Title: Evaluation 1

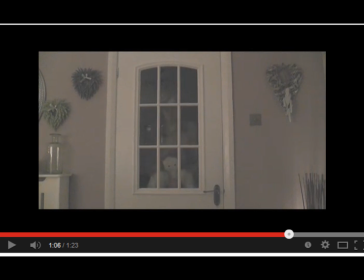8:10 I used a similar shot from the Strangers,
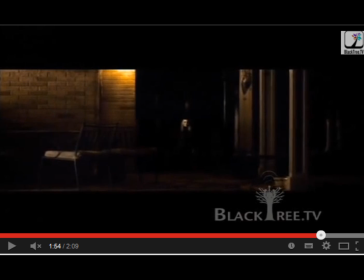8:16 as of the antagonist walking towards them from the shadows. However, I used a closer shot, as I wanted the audience to be able to see the face and the doll, so the audience knew that this was a little girl, so it added more context to the trailer so people can understand the storyline more.
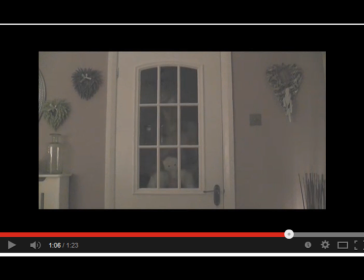8:36 Also, the low angle shot makes it seem more edgy, and that the antagonist should be scared, that the audience should be scared of the antagonist, as that shows it has more power.
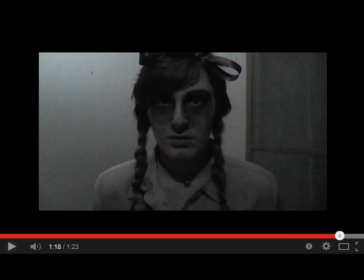8:51 The shot at the end is of a quick zoom, is a zoom in of the antagonist with a girl's scream, with a very loud scream over the top. This is on just after the credits, like the production logos. Therefore, this would shock the audience, as they wouldn't expect it.
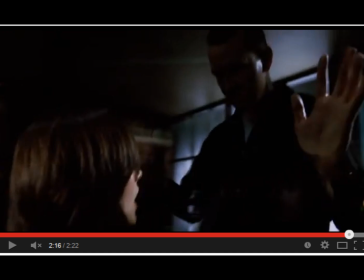9:11 I took this from the film When a Stranger Calls, and the film trailer When a Stranger Calls, because it does this in a very similar way. It uses a fast-paced shot of the girl being scared and screaming. Therefore, it leaves an impression about the film on the audience, and they would carry on being scared.
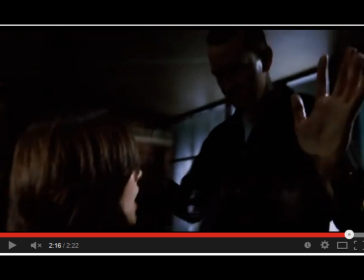9:29 And it would also have connotations that this is what the film would be like. It would be very unexpected, and it would make you jump.
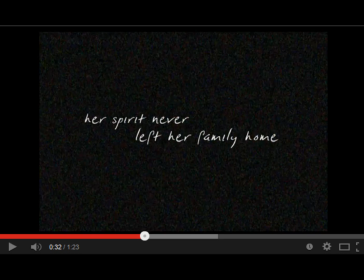9:37 Finally, I'm going to talk about my intertitles. I took a similar line of the intertitles from The Strangers, as I really liked the black background with the simple white font over the top.
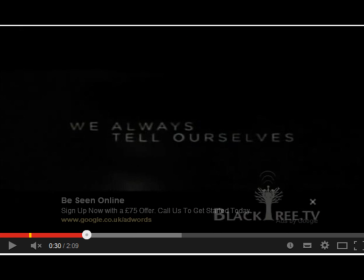9:50 As you can see the writing, and it seems more effective in the way of instead of having other colours on it. Also, Well, the differences with mine is that because I wanted to make the writing represent like a child's handwriting,
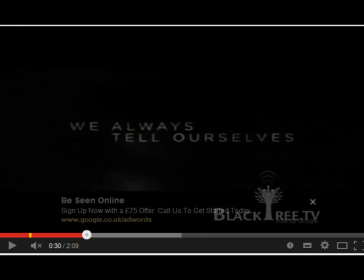10:07 again linking back to the antagonist being a little girl, whereas in The Strangers it is just it is real people like adults who are seeking them out to murder them.
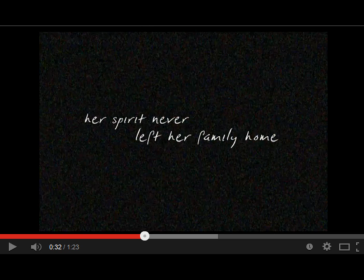10:22 Whereas this is different. This is a haunting. So it's because it's a slightly different storyline. I wanted to add more effects on it to make it seem like this. Also, the like static TV background kind of has a paranormal feel to it. That there's something wrong and edgy with it.
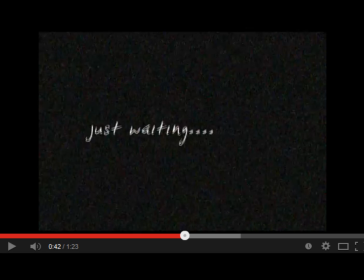10:42 Whereas in films with a paranormal antagonist, only they would be able to create this sort of effect on like a TV. Whereas with the strangers being people, they're not going to be able to do that.
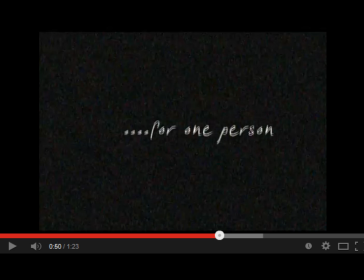11:00 So therefore, it just kind of gives it that edge, so the audience know that it is a paranormal antagonist.